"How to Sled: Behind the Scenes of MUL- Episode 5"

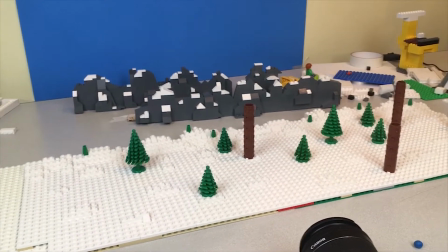(4:29)
I built this really long strip of snow where Alex is going to be sledding down the hill and trying to weave in and out of all the trees in the foreground.
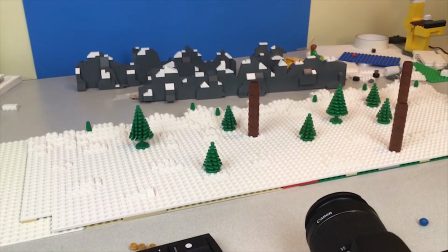(4:38)
So since this is gonna be a pan shot,
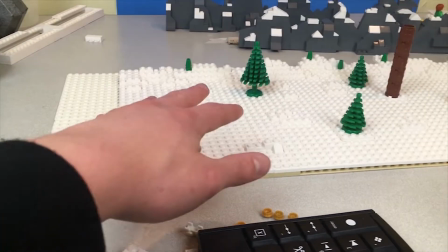(4:41)
I built the different sections of the snow here to be able to be separated,
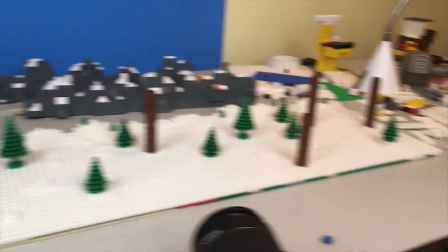(4:49)
so that when I finish up with whatever's down here, I can pick it up and then put it down at the other end and not run out of plates for
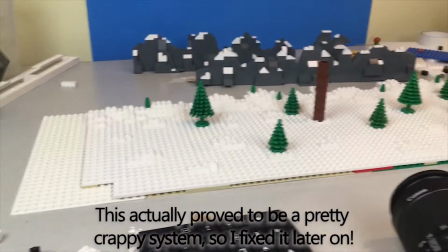(4:57)
Alex to sled down. and I have to be able to track for this as well so that I can move it for each frame.
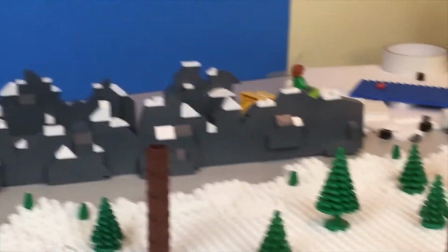(5:02)
And I've also got to do that for the mountains in the back too. So I'm going to try and figure out how I'm going to be able to do all of this.
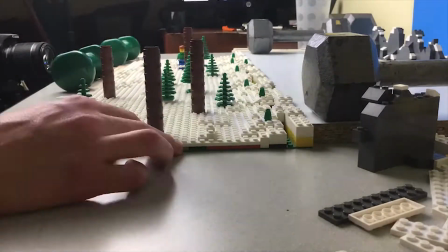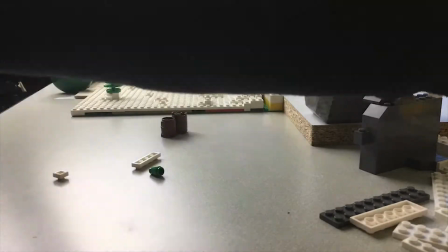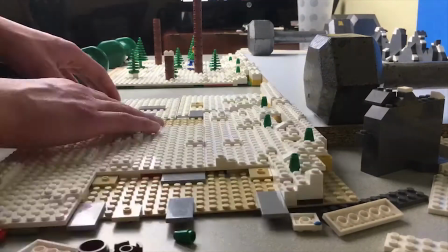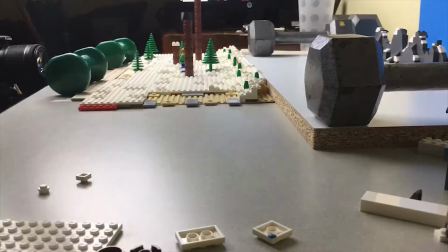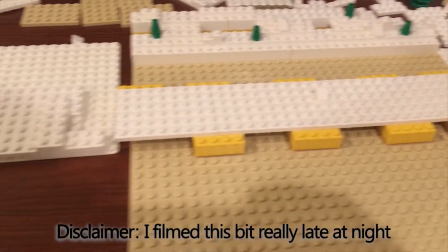(5:38)
So after filming the scene with Alex
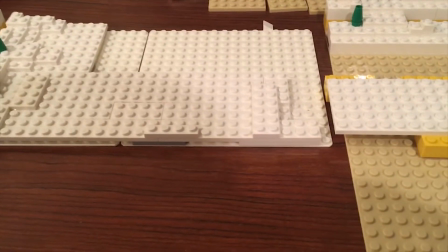(5:42)
colliding with the tree after weaving through a bunch of other trees in this giant patch of trees,
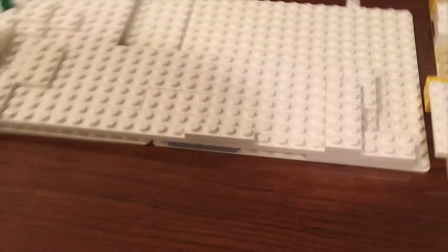(5:47)
and I'm saying trees a lot,
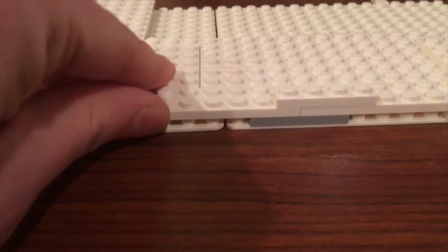(5:52)
I initially created the snow layer up one single plate,
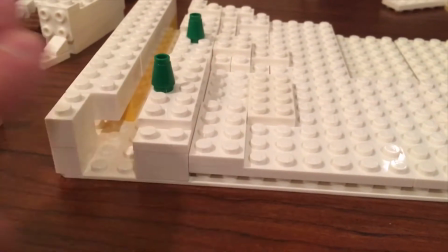(5:59)
and it kind of rose up as it went back further.
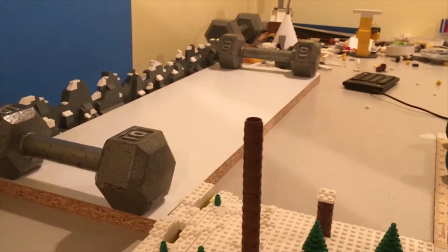(6:04)
But for the piece that I used to separate the snow layer and the background
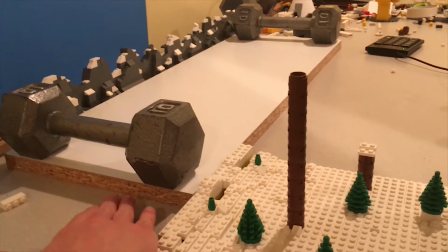(6:11)
with the mountains is a really high off the ground board, or high off the table board.
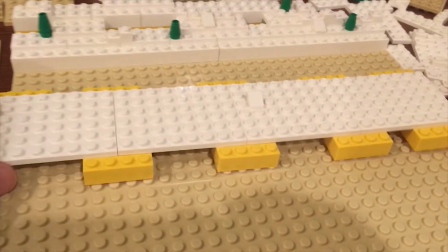(6:19)
So I'm actually instead changing the design so that I have an abundance of these 2x4 yellow bricks.
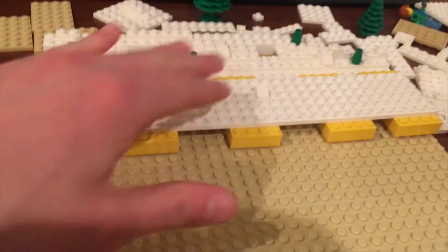(6:26)
So I'm going to be putting a bunch of those under it, and I'll still have it taper up, but it won't be to as high a degree.
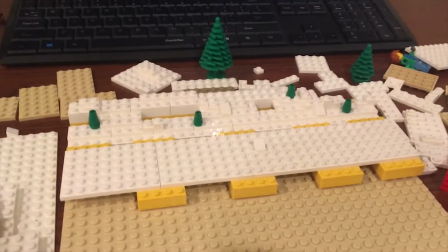(6:31)
But it'll make everything look a bit more flat, which is what I'm trying to go for, as opposed to making it look like it's sloped up at the top.
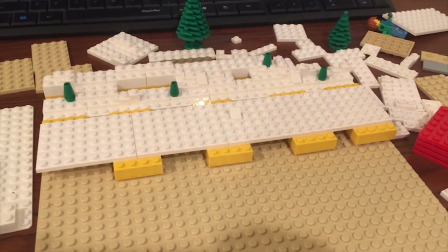(6:40)
I use that trick a lot in many of my films, even in some that I haven't released.
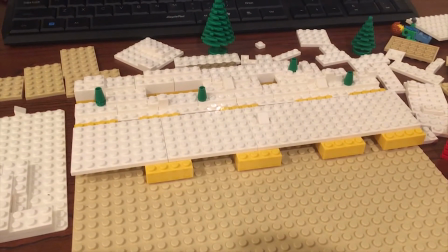(6:45)
I've kind of used that as a bit of forced perspective trick.
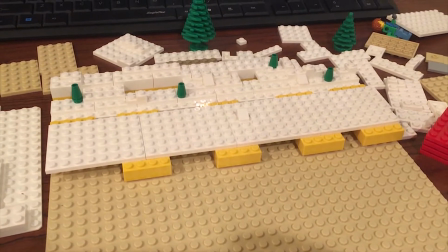(6:49)
But we're going to see how this goes, and I'm going to figure out if I can get this to work or not.
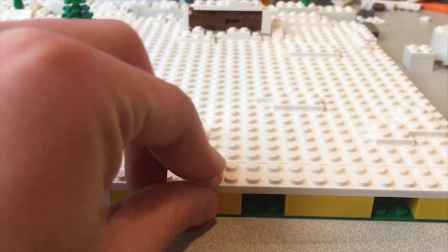(6:55)
So I finished building out this different snow layer, so now that it's a brick thickness off of the ground.
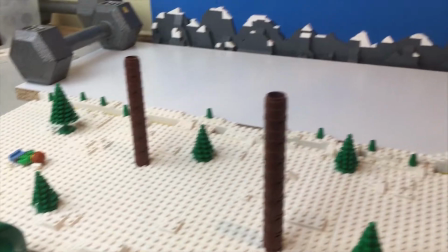(7:04)
Hopefully that kind of helps for the perspective to look a bit better.
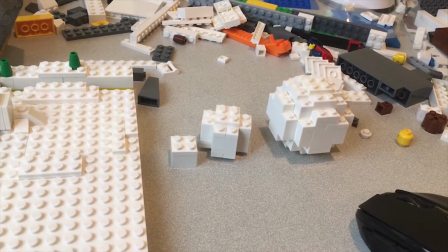(7:10)
So I'm going to hop into animating this scene where Alex starts to finally ball up into that giant ball of snow.
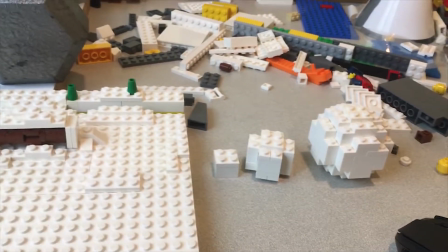(7:17)
So I have these 3 different versions of it, and I'm going to use some sticky tack to put some other little pieces on it just to kind
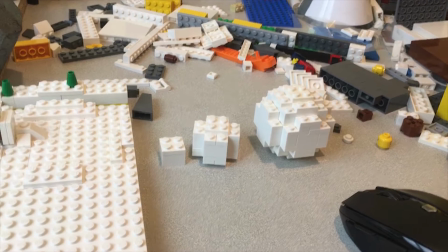(7:25)
of give it more of the sense of it accumulating snow as he continues to roll down the hill.
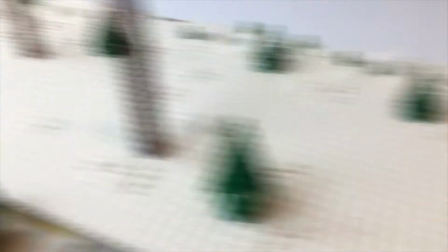(7:31)
So I'm going to go ahead and start doing that.
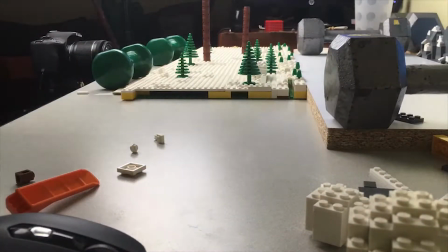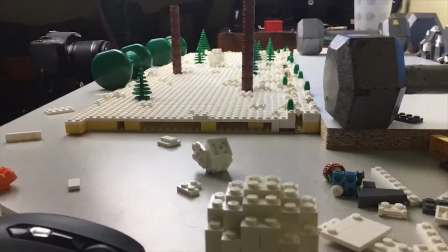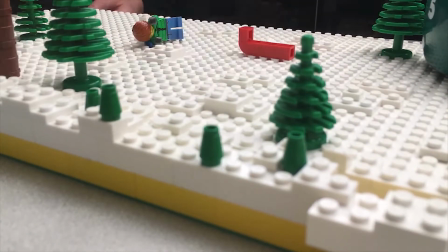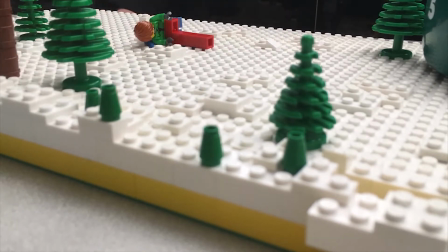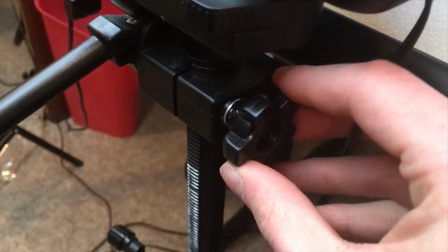(8:31)
Alrighty, just gonna do a pan shot here, so let me screw this guy back in.